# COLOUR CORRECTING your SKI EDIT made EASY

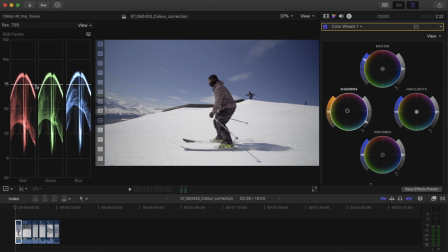485s
So now you can see all of these troughs are lined up, all of these peaks are lined up, and our exposure is looking pretty good. You also do need to use your own judgment, you know, use your eye, and your eye gets better with time and practice and training, but does that clip look right to you?
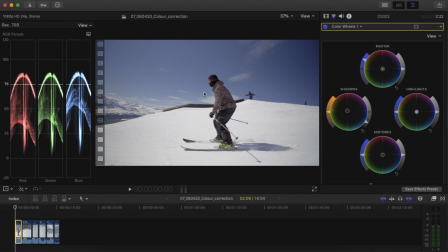499s
Sometimes you can follow these steps and have everything lined up and it won't look right. And then you need to think about the lighting conditions on the day. For instance, if you're shooting at sunset and there's a lot of orange in the sky, you would expect to see more orange in the highlights.
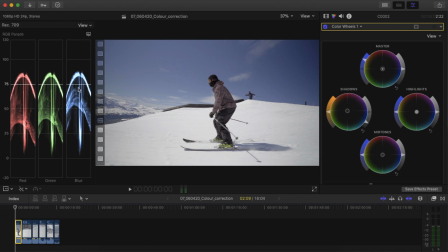515s
Conversely, if you're shooting at night or in the dark time, you're gonna expect more blue in both the shadows and highlights. So now that I've done this clip, I'm gonna use the shortcuts J, K, and L, L being play,
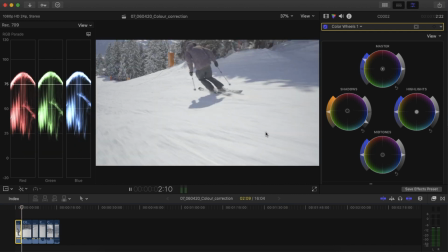526s
to have a look through and just watch that clip, and I'll use J to go back through it the other way,
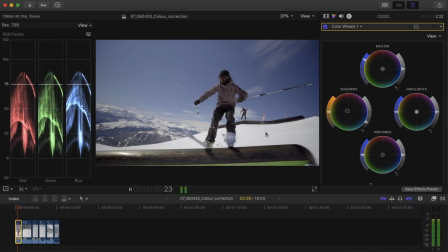531s
to make sure that that exposure and everything looks right throughout the clip. And in this case, if I go back to about here, and I can use the arrows just to go through a few frames, you can see that at this point in the video, we've dropped below zero. So perhaps my exposure was slightly off there, so I'm gonna bring that back up.
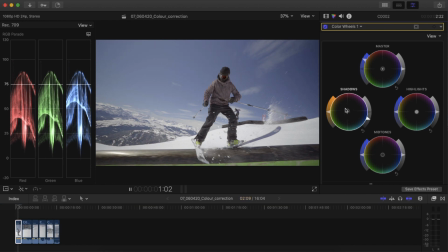549s
And also we've got a bit of a sort of orange cast coming into the shadow, so I might ease off on that orange just a touch, balance those out.
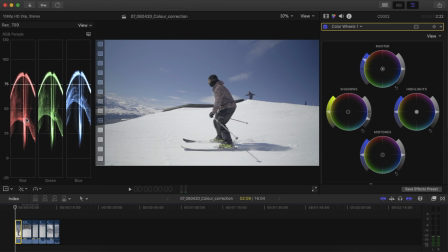557s
That's looking pretty good now. The midtones are represented by the middle part of the waveform here. You can see there's more blue, or the blues and the midtones are higher than that same point of the greens and that same point of the reds. So again, I could push a bit more sort of orange into the midtones there, and that would help balance those curves out.
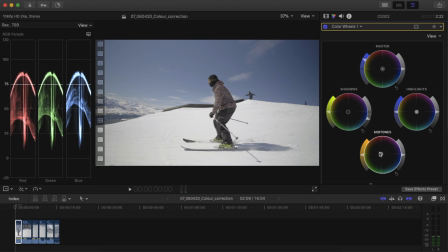575s
I'm not gonna get them to line up perfectly because that will look terrible. Again, I have to think about the lighting conditions of the day, but I can add a little bit of orange,
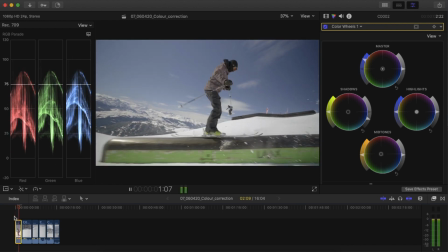585s
and that's gonna give me a little bit more warmth in those midtones, and I'm pretty happy with where that is.
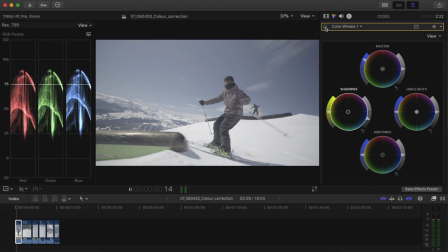591s
So let's just turn that off so you can see the before and on, and now you can see before the color correction, after the color correction.
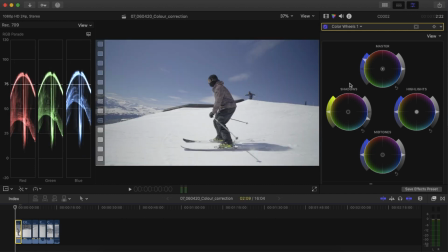599s
Cool, so let's move on to the next clip.
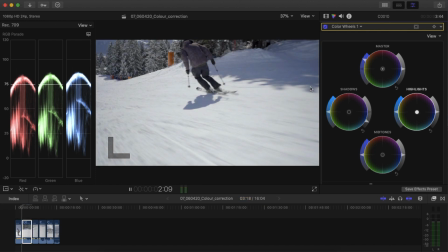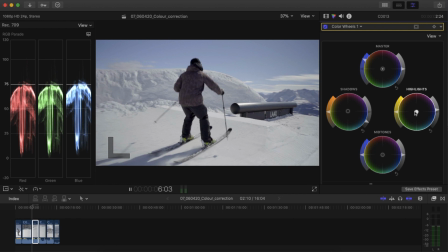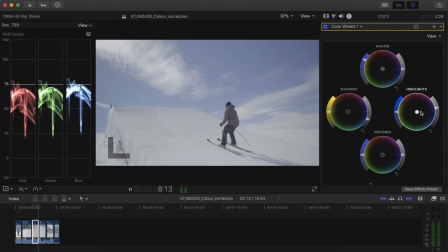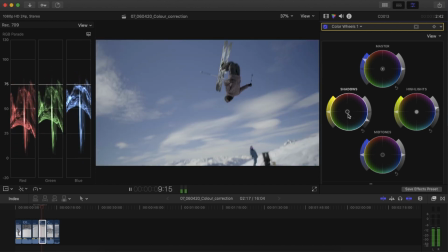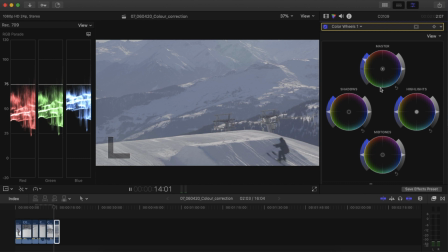632s
So this last clip here, I picked this one because this one was taken at sunset, and so as I mentioned earlier,
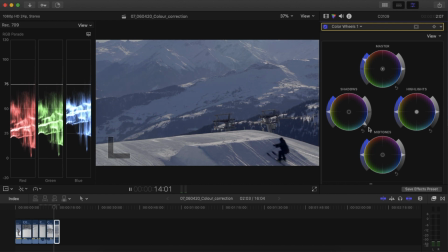639s
the exposure levels and the color levels are going to be different from a normal clip.
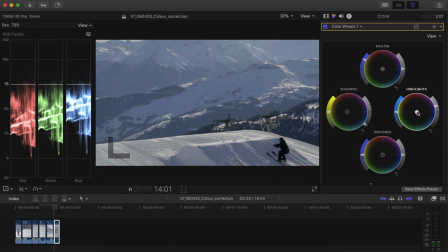644s
What you'll notice immediately is that it's too dark for a sunset. The shadows are too dark. Sunset light is a lot softer than this, and so I'm going to need to bring up that exposure and stay up around the 10-15 mark for this particular clip.
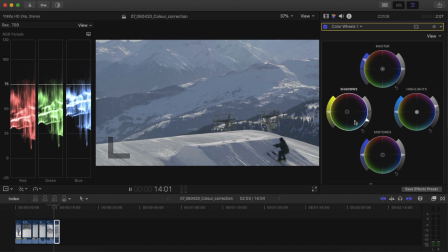657s
I also know that sunset is usually, the light is usually a lot more orange, so in this case I might just leave that orange in the highlights just to give it that look that I know is more realistic,
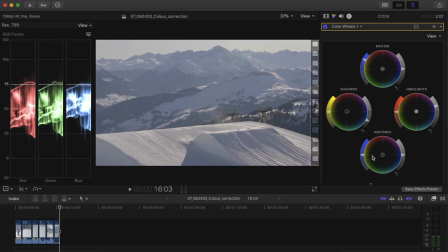670s
and here you can see that in the RGB parade. Midtones generally I try to avoid using unless I have to.
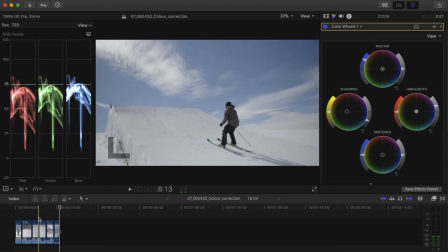678s
An example of when I might need to use a midtone is if I have balanced
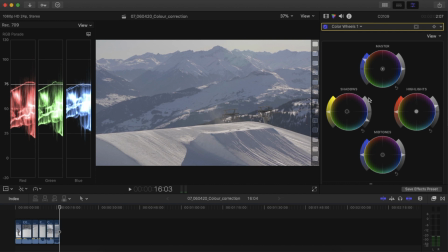682s
my highlights and my shadows and it's still too light or too dark.
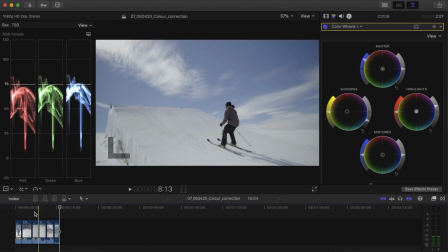687s
That is when the mid-tone sliders are gonna come into play. So I'll use this clip here as an example.
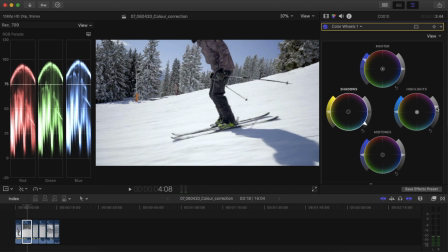692s
If I bring these all the way to the top of the white and the bottom of the black, assuming I wanted to make this brighter, if it looked too dark to me, but I couldn't because I would be peaking my whites,
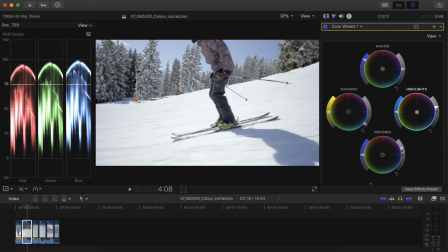704s
that is when the mid-tone slider comes in, because moving this will not affect the top and bottom of your clip. It will sort of affect everything in between.
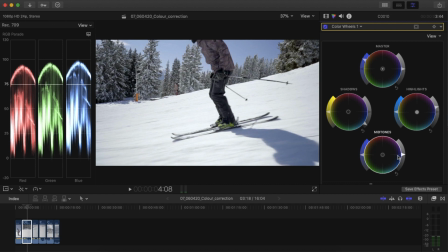712s
So if you've corrected your clip but you're still not getting enough or too much contrast or not enough contrast, you can affect that with the mid-tone slider.